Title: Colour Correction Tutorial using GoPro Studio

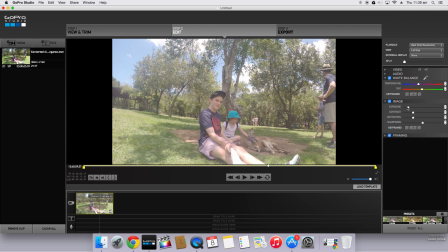(4:08)
Now for the main part of the editing, the image down here. So exposure just changes, it's sort of the brightness of the video.
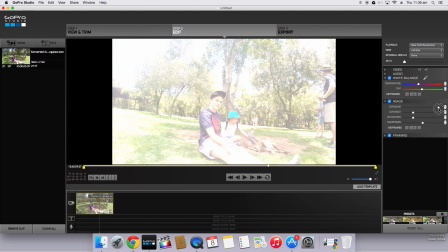(4:16)
So if you see we up the exposure, the video becomes very bright and overexposed.
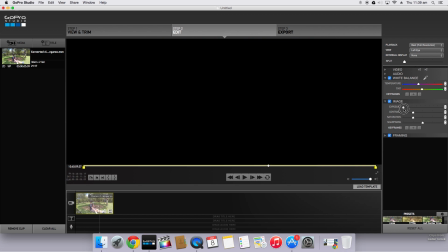(4:21)
And if we turn down the exposure, it becomes darker and darker.
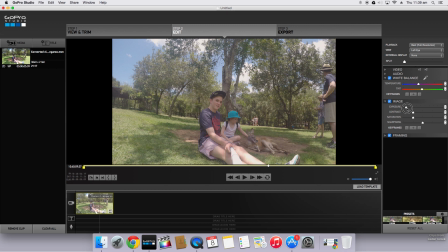(4:26)
The only issue with GoPro Studios is you only have one exposure setting.
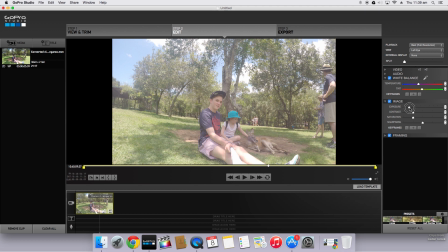(4:31)
So most other software, or more advanced software I should say, you can change the exposure of the darks, the mediums, and the lights, but in this you can only have the one main exposure control.
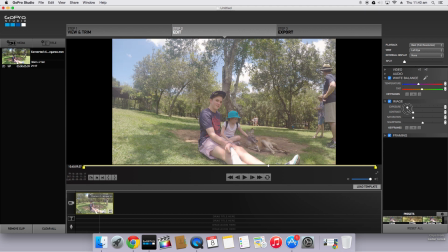(4:43)
So normally I turn this down just a little bit to bring out the colors. So there looks like should work quite well. Contrast again just changes the contrast between the colors.
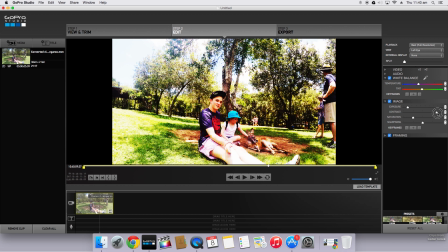(4:54)
So if we turn this all the way up, You'll see there's quite a contrast between highs and lows and bright and darks.
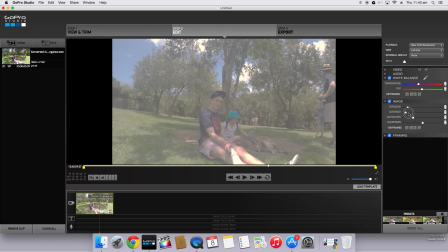(5:03)
And if we turn this all the way down, it's very blown out footage. So again, you need to find a balance for this.
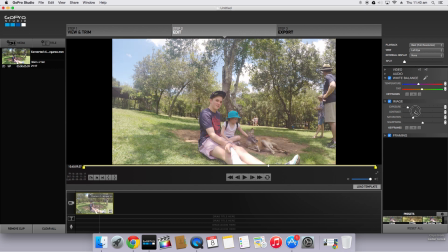(5:10)
Somewhere about there looks like it works. Maybe down a little bit. Yeah, just about there. So color correcting is all about mucking around, finding the look that you want. And it's really based on whoever's editing the video.
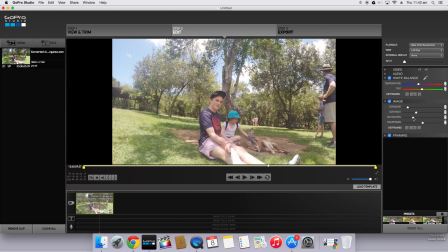(5:24)
So some people like to really over contrast their footage. I prefer it to keep it quite neutral, but maybe just a little bit of extra contrast. Saturation, again, just saturates the colors.
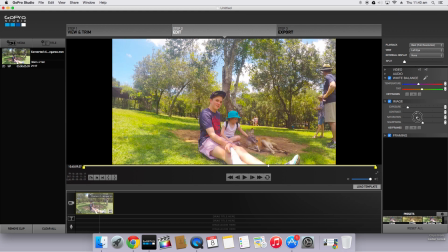(5:36)
People can go a bit overboard here and have their colors looking like, I guess, like that, which to me looks way too unrealistic. So I like to keep my colors. You need a little bit of saturation, but not too much.
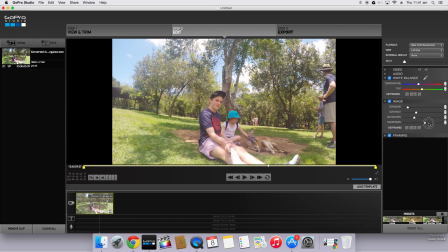(5:49)
There's a fine balance. And then sharpness, again, you can turn that up, but it gets a bit grainy. So for this clip, I think I'll keep it quite soft. Doesn't need to be too sharp of a clip, it's just a scenic little pan.
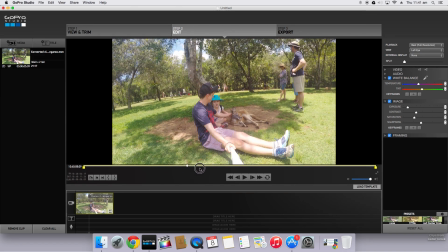(6:06)
So now if we scrub through, we can see we've finished color correcting this clip.
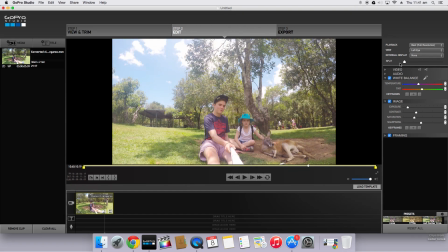(6:11)
I'll stop it here, and you can also use the split tool up the top, and you can see on the left is what it looked like before we did any color correction, and on the right is what it looks like now. So as you can see, if we glide across,
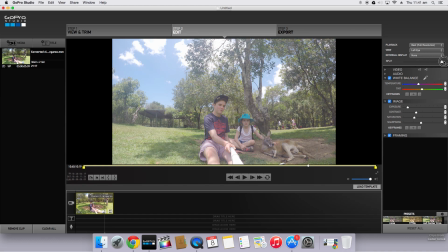(6:25)
before the clip was quite blown out, the colors didn't really pop, but now if we look at it, it looks much nicer. So once you finish that, all that's left to do is export your clip.
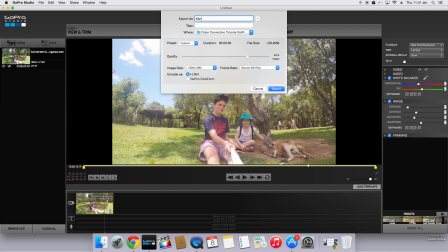(6:38)
So for this, I'll just call it kangaroo color corrected. Save it there. Now, I'm just going to export this as a 1080p file. It actually was a 4K file, so you can export it as 4K if you want to, but 1080p is fine.
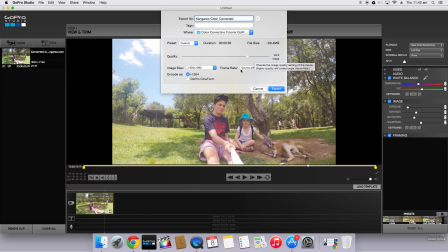(6:57)
I'll leave this as my custom 45 megabytes a second, and I'll encode it as a H.264. So that all looks good, and we'll click export, and your clip should be done. So thanks for watching this tutorial, guys.
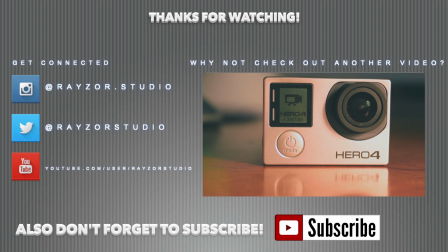(7:11)
If you enjoyed it, please leave a like below. Feel free to click on the thumbnail on the screen now to check out one of my other videos, and also don't forget to subscribe. I do have a DJI Phantom 2 coming in sometime today, so stay tuned for some aerial videos, as well as some more GoPro Studio tutorials and other editing software tutorials.
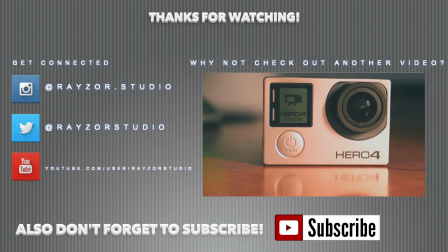(7:30)
Cheers, guys. Have a good day.